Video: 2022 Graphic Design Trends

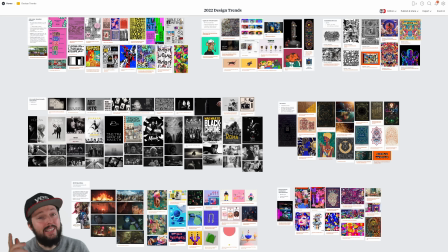3s
It's 2022, so it is time for another trend prediction video. Like always, the trends that I'm showing you here are observed not only in graphic design, but also in illustration,
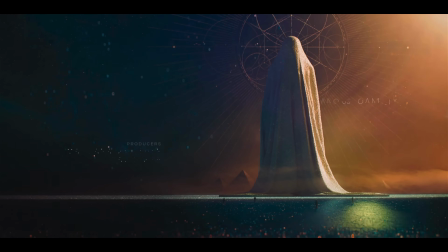13s
web and UX design, movies, TV shows, commercials, and even computer games.
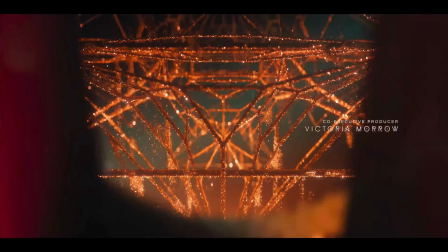18s
Now, even though some of these trends have started a while ago,
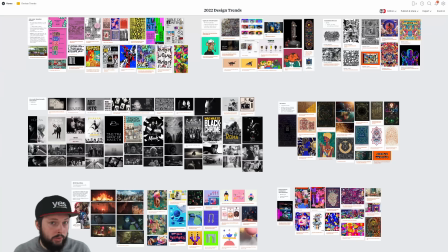21s
they are expected to be peaking or reaching a broader audience or just simply gaining momentum in 2022.
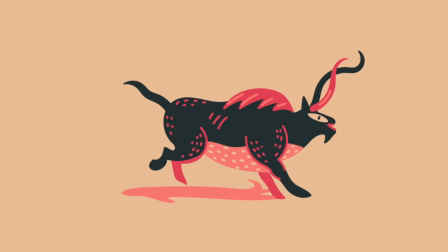29s
As I always say, every graphic designer and creative professionals in general should always be aware of visual trends,
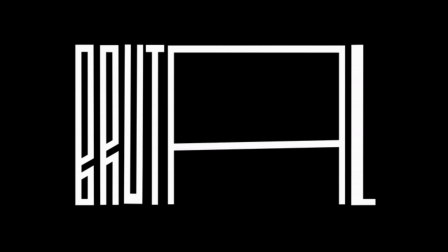36s
but of course that doesn't mean that they have to follow them blindly.
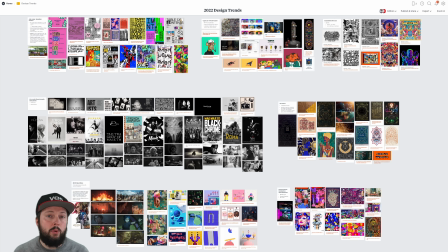39s
So consider the examples that I'm going to show you in this video more as a source of inspiration, or as a little creative exercise.
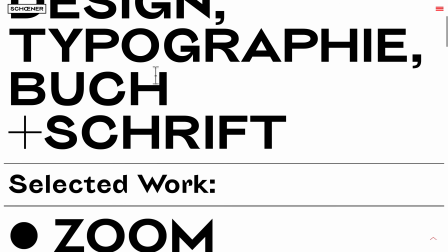46s
You can also experiment with these trends and see how you can fuse them with your own personal style.
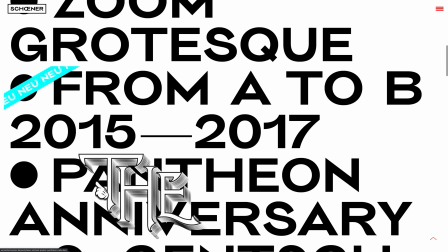52s
And one final thing before we get started, the examples I'm showing here are all on a Milanote board, and for that the link is in the description below.
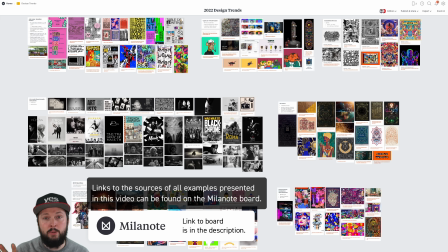60s
So feel free to check it out and explore all the examples in your own time.
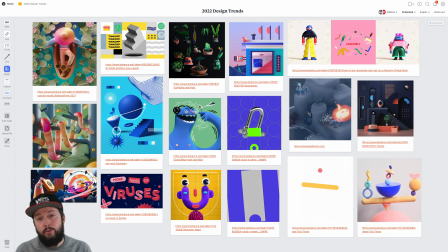69s
First up, we have to talk about this amazing style of combining and mixing 2D and 3D art. We can see this popping up pretty much everywhere, but probably the best example has to be the Netflix series Arcane League of Legends,
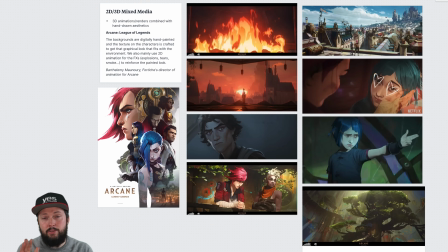83s
which I can highly recommend to anyone, even if you don't know anything about the game that it is based on.
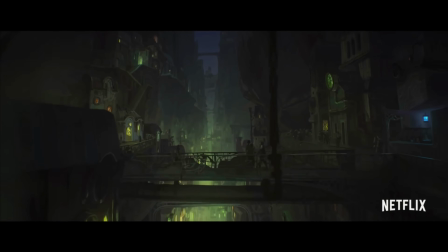88s
Most importantly, it is worth a watch, mainly because of its breathtaking visual style.
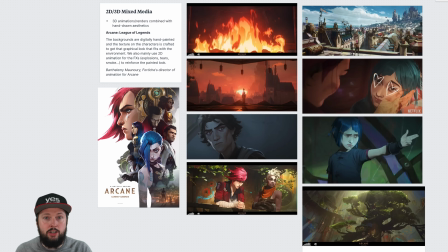93s
So essentially, the creators are combining the traditional illustration and animation style with the 3D animations and renders.
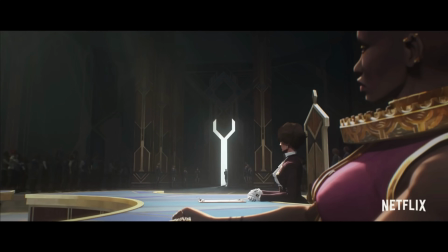102s
To quote the director of animation for the show,
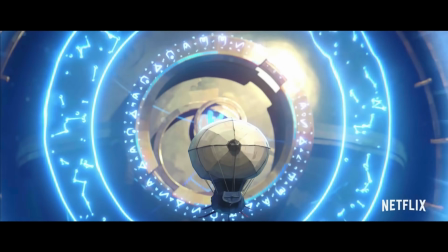104s
the backgrounds are digitally hand-painted and the texture on the characters is crafted to get the graphical look that fits with the environment.
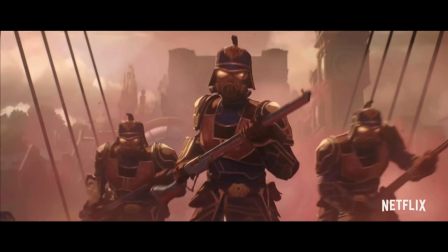113s
We also mainly use 2D animation for the effects like explosion, tears, smoke to reinforce the painted look.
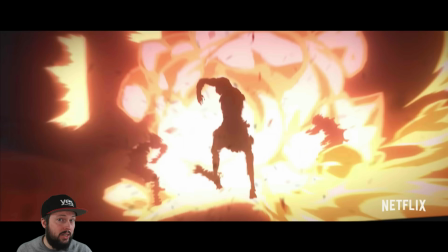120s
When you look at frames from the show like this one, it is really hard to tell whether you are looking at a concept art, an illustration, or actually something that is a 3D animation.
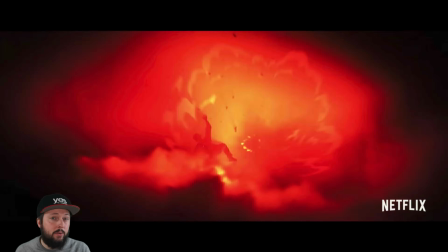132s
Again, this style is not completely new, and we've seen something quite similar used in the Spider-Man Into the Spider-Verse movie.
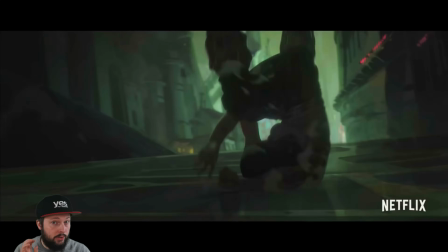140s
But somehow the creators of Arcane, in my opinion,
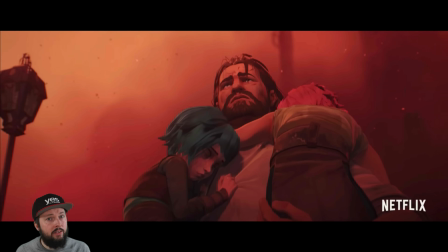143s
managed to go even beyond what we've seen in Spider-Verse and achieved an even more unique and stunning blend of 2D and 3D art.
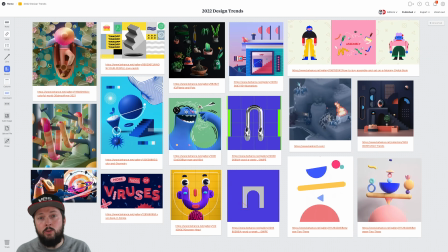151s
And the mixture of 2D and 3D elements or assets is also noticeable across all kinds of graphic design and illustration projects.
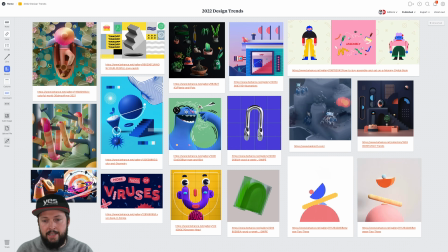160s
So when you take a closer look at these couple of cool examples that I collected here,
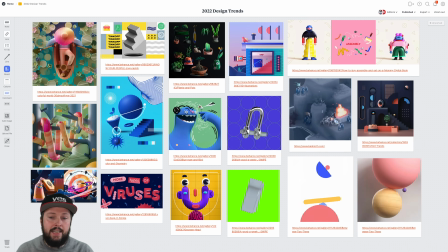164s
what you might notice that is common amongst most of them is that even though there are 3D elements used in these compositions,
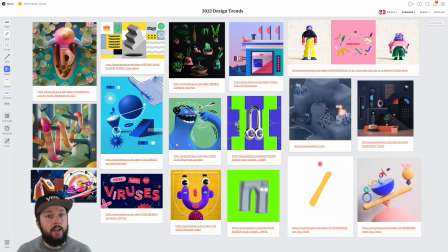173s
the actual viewing angle is very two-dimensional or flat.
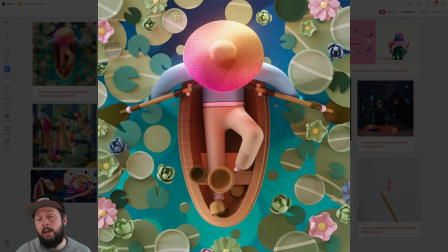177s
So we are either looking at things from above or from the side.
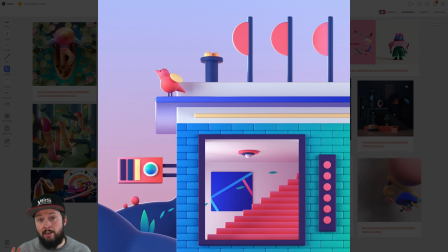182s
And in some extreme examples like this one, there is hardly any noticeable perspective in the composition. And it is quite controversial because the whole point of creating a 3D render or animation is that we can walk around and turn things around in 3D space.
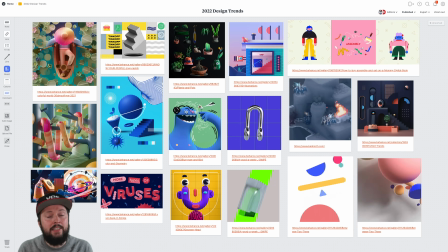199s
While here there is this intentional restraint introduced, which makes things more unique and interesting,
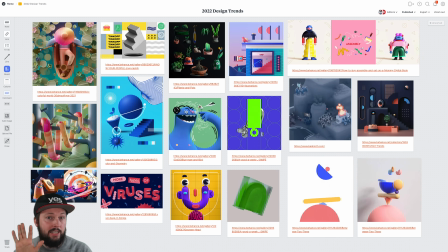205s
that we are keeping the camera on this very flat two-dimensional angle.
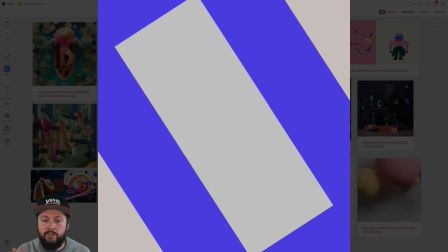210s
Even in motion examples like this one, where we have that 3D object turning around,
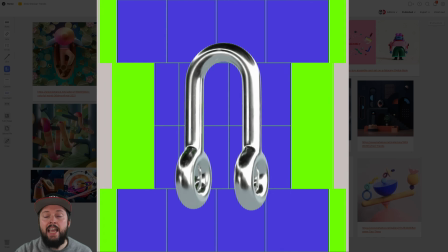215s
there's a certain point when it turns completely green and it turns to its side, so it becomes completely flat.
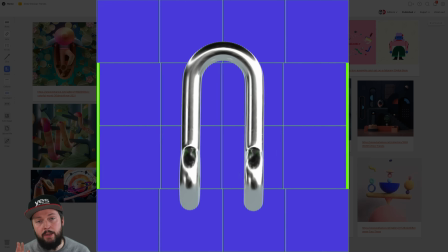223s
The constant switching back and forth between the 2D and 3D view of the same
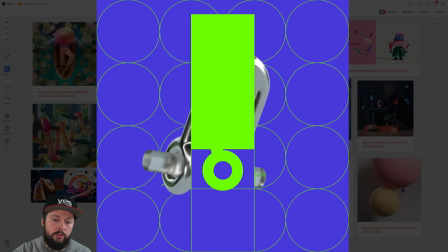227s
object and the combination of all of those two-dimensional shapes in the background,
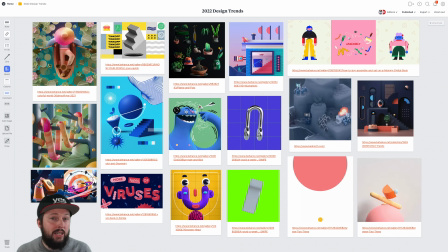232s
what makes this really fresh and unique.
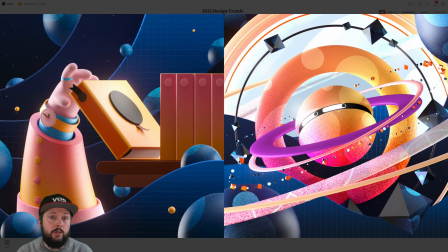235s
In these examples, another cool thing that was introduced to the 3D renders is grain or texture.
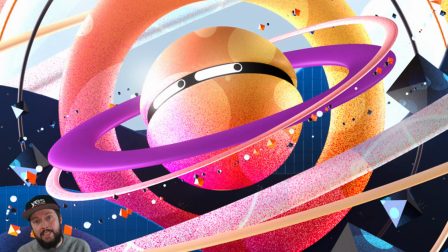241s
That again is something that we mainly see in 2D illustrations.
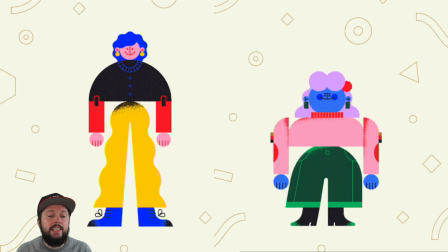246s
And we can see the same thing here.